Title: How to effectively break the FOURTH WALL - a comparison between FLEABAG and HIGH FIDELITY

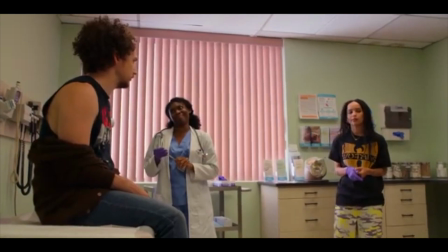483s
But this was only done once, and I hope that in future seasons, if there are any,
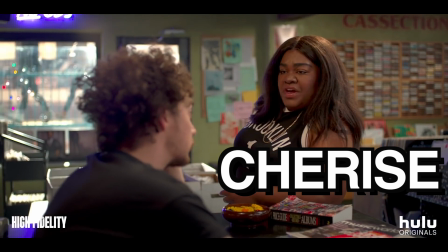488s
Rob's other friend Charisse, played by Divine Joy Randolph, has her own episode as well.
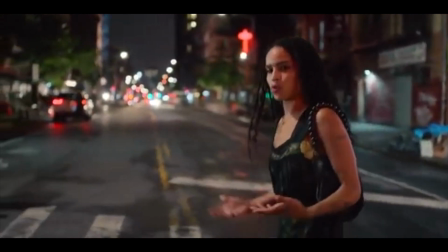494s
But at the end of the day, I didn't feel like having Rob talk to us really added anything or brought anything more to the table.
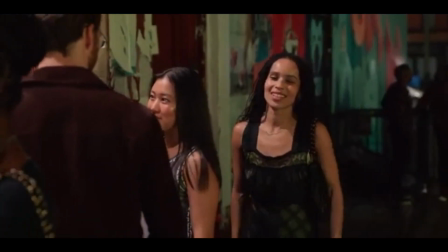501s
She honestly might as well have been writing in her diary and just dictating it to us.
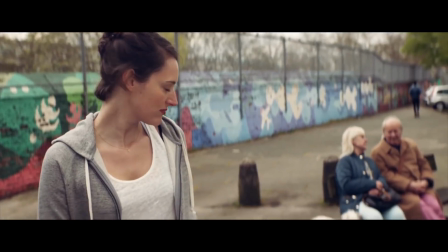505s
On the other hand, in Fleabag, the audience is essentially a part of Fleabag's consciousness.
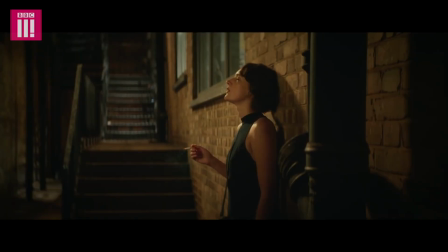513s Can't go out with the dog.
We are a crucial part of her. We are who she confides in time after time, with her most intimate thoughts as well as her most crudest.
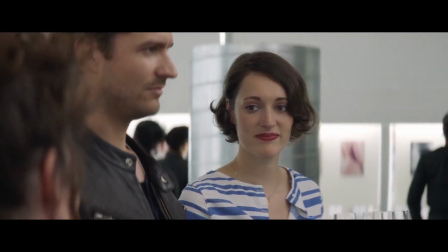523s Jesus.
And all of this is interwoven to create brilliant emotional as well as comedic moments.
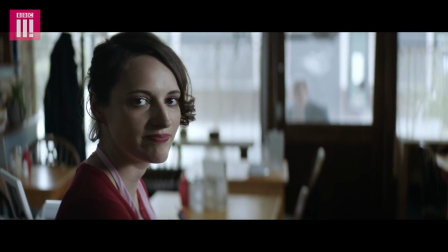529s The next man who walks in here is getting ridden to death. Dad!
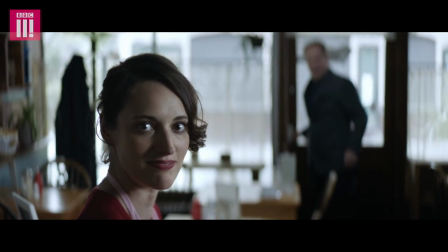535s Hi. Not ideal.
On top of this, in the second season of Fleabag,
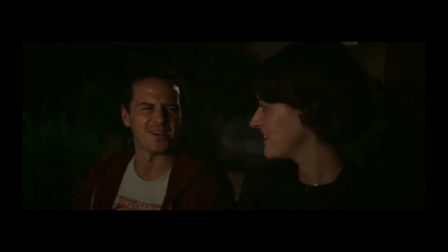540s
it's taken to another level when the priest that Fleabag has become infatuated with notices her talking to the audience.
Will last a week. What was that? What?
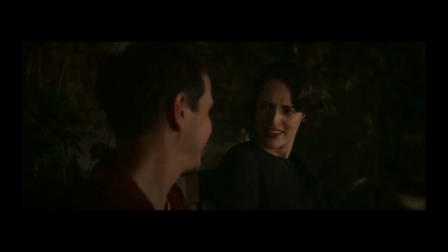559s Where did you just go? What? You just went somewhere.
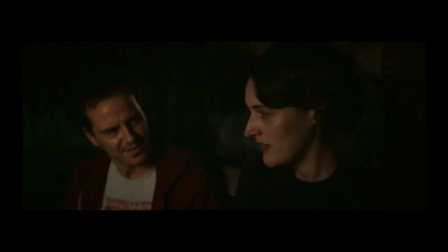566s There. There.
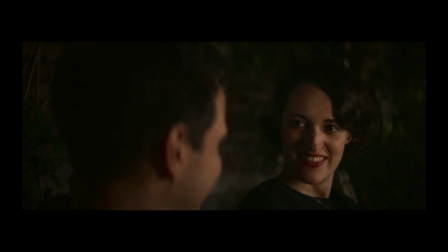570s Where's you just gonna be? Nowhere?
This added a whole new dimension.
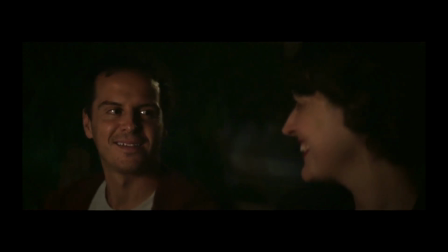576s
The fact that the priest notices this about Fleabag meant that he was noticing the real her,
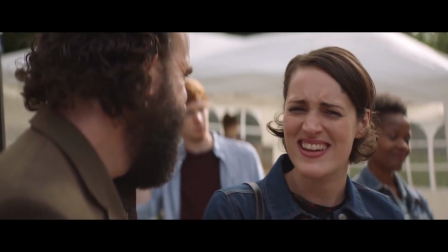582s
the complete package, along with the baggage and the bad habits that is talking to the audience.
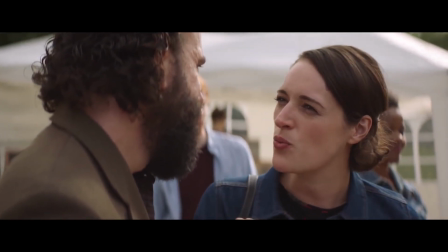588s
This tiny moment really exposed Fleabag, and it makes the viewers feel exposed, that someone else knows we exist.
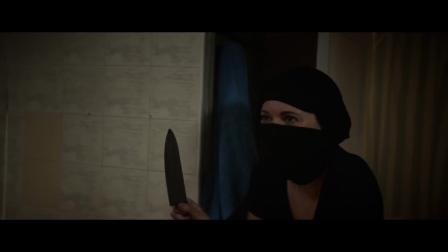595s
And this all stems back to Fleabag's fear of letting other people know the real her, the whole of her.
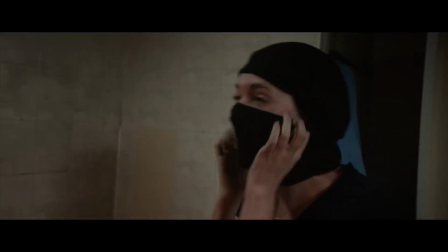602s
And the reason she keeps us around is basically to joke around and not take things too seriously, even in serious moments.
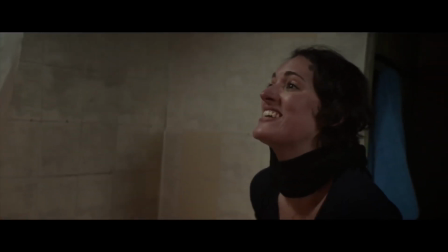609s
She always needs to deflect to something else, so she looks at us for an outlet. Another scene with the priest has him literally look down the camera.
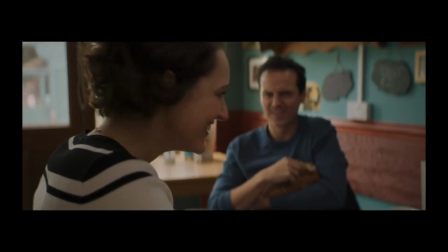617s He's a bit annoying, actually. What is that? What?
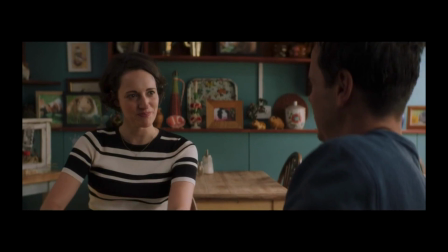622s That thing that you're doing, it's like you disappear. What? What are you not telling me?
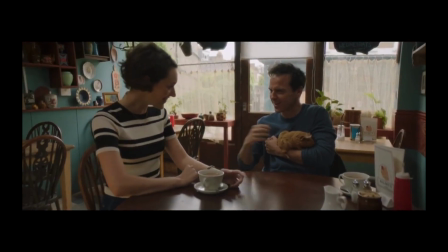627s Nothing. Tell me what's going on underneath there. Nothing. Tell me, come on, No. tell me. Nothing.
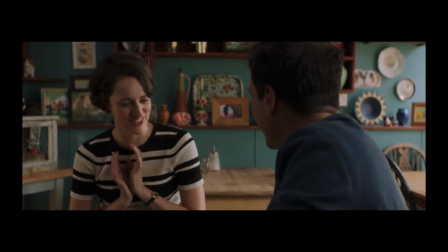631s Ah, Nothing. what are you No, doing? stop being so churchy. I'm not being churchy, I'm just trying to get to know
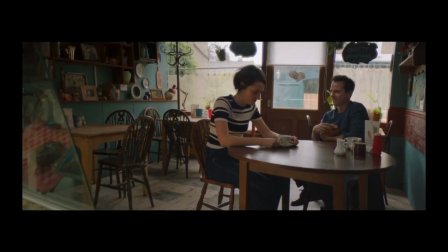636s you. Well, I don't want that.
Now seeing that really felt like an intrusion. The show has done such a good job to create a bond between Fleabag and the viewer.
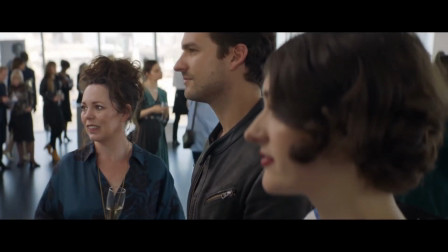646s
It felt like her glances and snide remarks were just between the two of us.
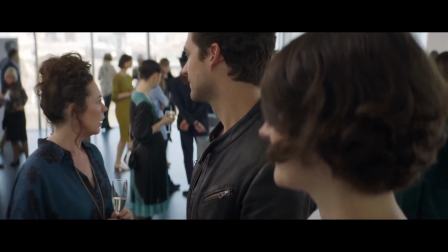650s
It was our secret, and to have someone notice it and invade it, it just felt uncomfortable.
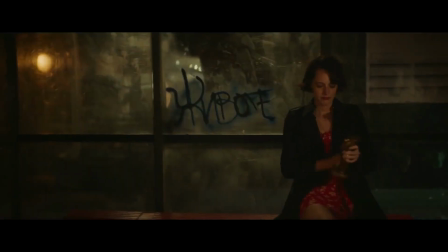656s
And that's the beauty of how Fleabag has really utilized this technique and how impactful it has been for this series.
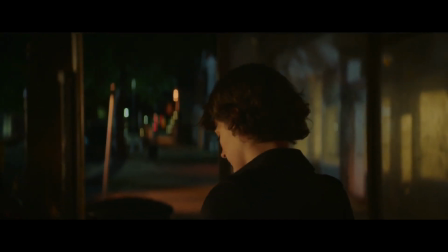662s
It made us feel so connected to the main character that in the end of the series, when Fleabag finally walks away from the character and waves goodbye, we get this beautiful, bittersweet ending, no longer able to be there for Fleabag,
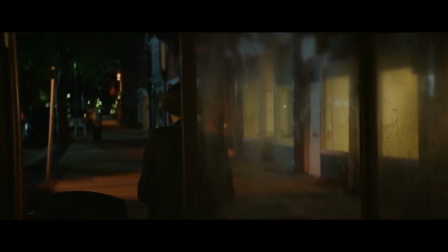676s
as she no longer needs us as an emotional crutch.
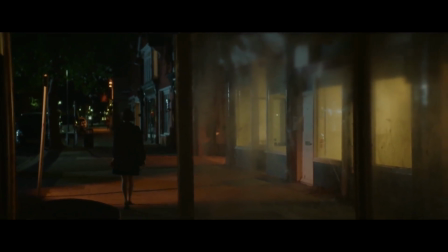679s
I absolutely loved Fleabag, one of the best shows I've ever seen, extremely well written and acted by Phoebe Waller-Bridge.
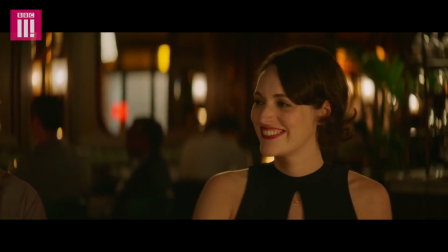687s
It was funny, smart, witty, and most of all, human and relatable.
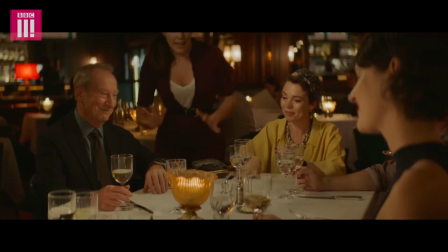691s
Such effective use of breaking the fourth wall really requires creativity and ingenuity to not feel cliche and flat.
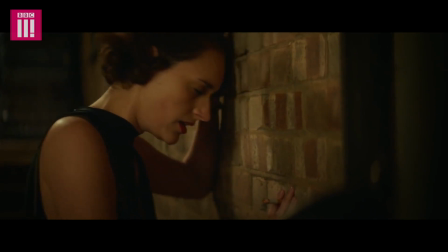700s
And while Fleabag was able to rise above what had come before, High Fidelity could not.
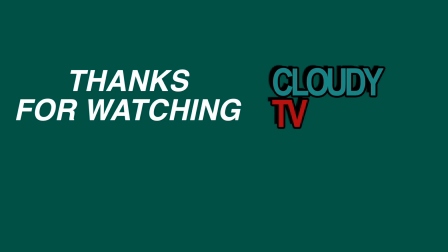711s
Thank you guys for watching this video, and be sure to hit that like button and to subscribe. Let me know what other TV shows or movies you thought were able to effectively break the fourth wall, and let me know what you thought of Fleabag and High Fidelity in general in the comments section down below. As always, thank you guys again, and I'll catch you guys next time.